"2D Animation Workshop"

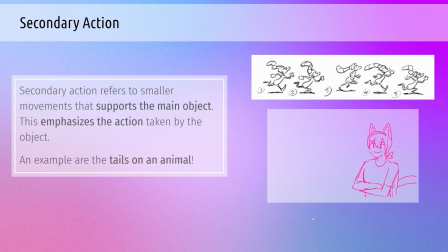502s
I have an animation to the right where I have a character who is a cat boy and like a dog boy, and I added tails to them. And the tails in the animation kind of like support like what they're feeling. He's very calm here. He's shocked, so his tail goes up.
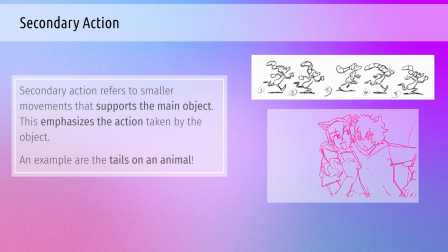517s
They're calm here, so nothing really moves, but when the dog gets excited, his tail moves around, it's that kind of stuff, On the top, we have a secondary action of the hat moving around, and while he's running, the hat is going up and then down, up and then down.
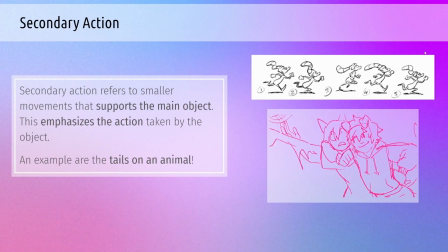533s
It just kind of emphasizes his movements of like running, so you know that he's like running along.
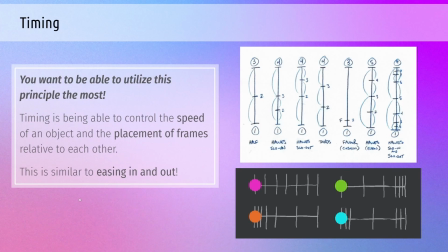541s
Next is timing. This is like one of the most important principles of animation. This is something you're going to see a lot in like the industry and such. You'll notice this is kind of similar to easing in and easing out, where you have a bunch of frames in like the end or beginning.
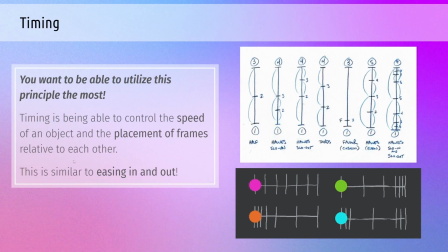561s
But timing as a whole is being able to control the speed of an object and the placement of frames relative to each other. This is similar to easing in and out. To the bottom here, we'll see like different like frame timings. And while I said you don't want to see this in your frames, like it depends on what you're going for.
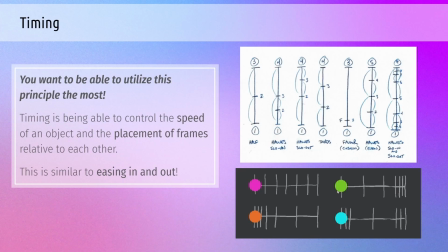581s
So you'll see like maybe the action is really fast in the beginning, so you're going to see like the beginning, like this part of it, but then it slows down. That's what timing is about. Now you'll notice if you animate in like the industry, you're gonna see like this kind of graph a lot.
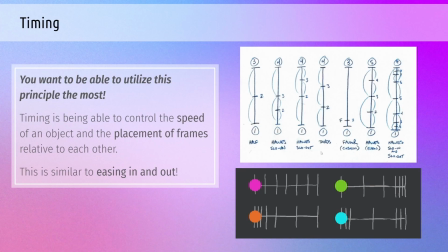597s
And what these graphs do is that they help like the animator to in between kind of time out like how long the animation should go for. So we got 1/2, we got half slow in. So this is just like bam, bam.
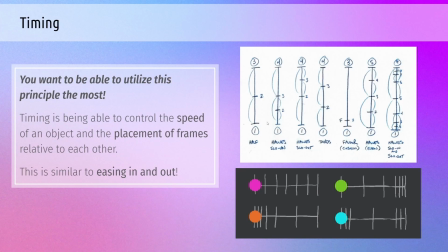615s
But here we're going to slow down here, that this is where the animation slows down a little, and vice versa. So same here, all the things are going to slow down here, but then speed up and then slow down again. So this kind of stuff you're going to see like on like a chart of a character,
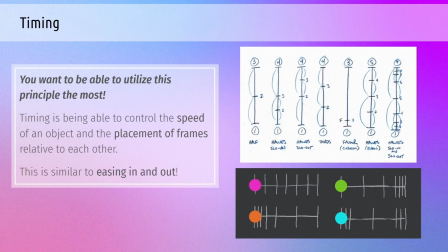634s
and this will help guide the animators and you and yourself if you so desire to animate with this timing to get the perfect animation shot.
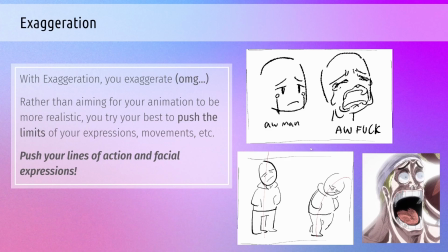647s
Exaggeration. With exaggeration, you exaggerate. That's a crazy concept. But rather than aiming for your animation to be more realistic, you want to try your best to push the limits of your expressions and movements.
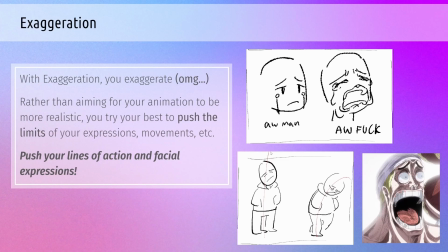660s
Push your lines of actions and facial expressions. I did say that you want your animation to be like realistic, but that's in the sense of how objects move. That just helps your animation. Now that you have those basics, you want to be able to exaggerate those feelings, because a human can't make that face.
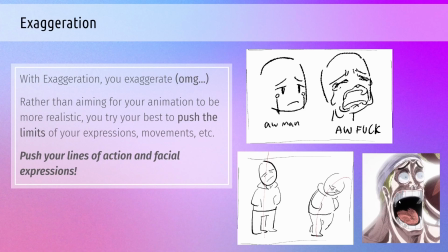679s
That's the beauty of animation. You can't do this stuff in real life. You can only do this stuff in animation. So go all out. Exaggerate things. That just helps you feel more emotion. So on the top, like if someone's crying, you don't want them to just like cry. That's a little bit boring, you know?
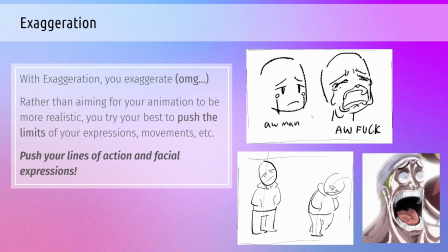696s
If you want them to cry, make them cry, you know? Add a lot of lines, add a lot of wrinkles, make like their face bigger, you know, make their mouths extend out of like their like jaw. You want to see something like that.
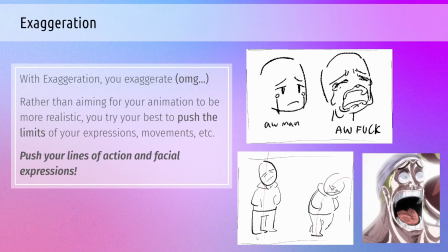710s
And like pushing the line of action as an example down here, like if you see like a character that's tired, you don't want them to have like a straight line of action. You don't want them to be, you know, just standing there tired. You want them to look tired. So you'll notice with like the line of action, it's drooping downwards. This guy is like really tired.
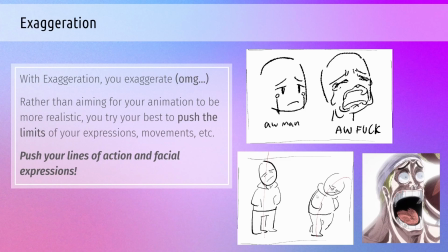728s
He's like dragging his feet. He's like putting his hands in his pocket. He's like drooping his head. That guy's going to fall asleep at any moment. And that's what exaggeration is, basically.
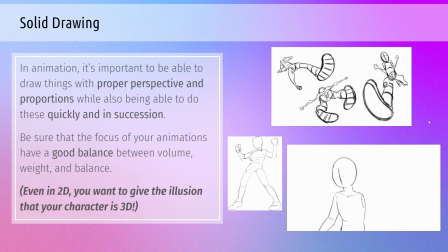742s
Next is solid drawing.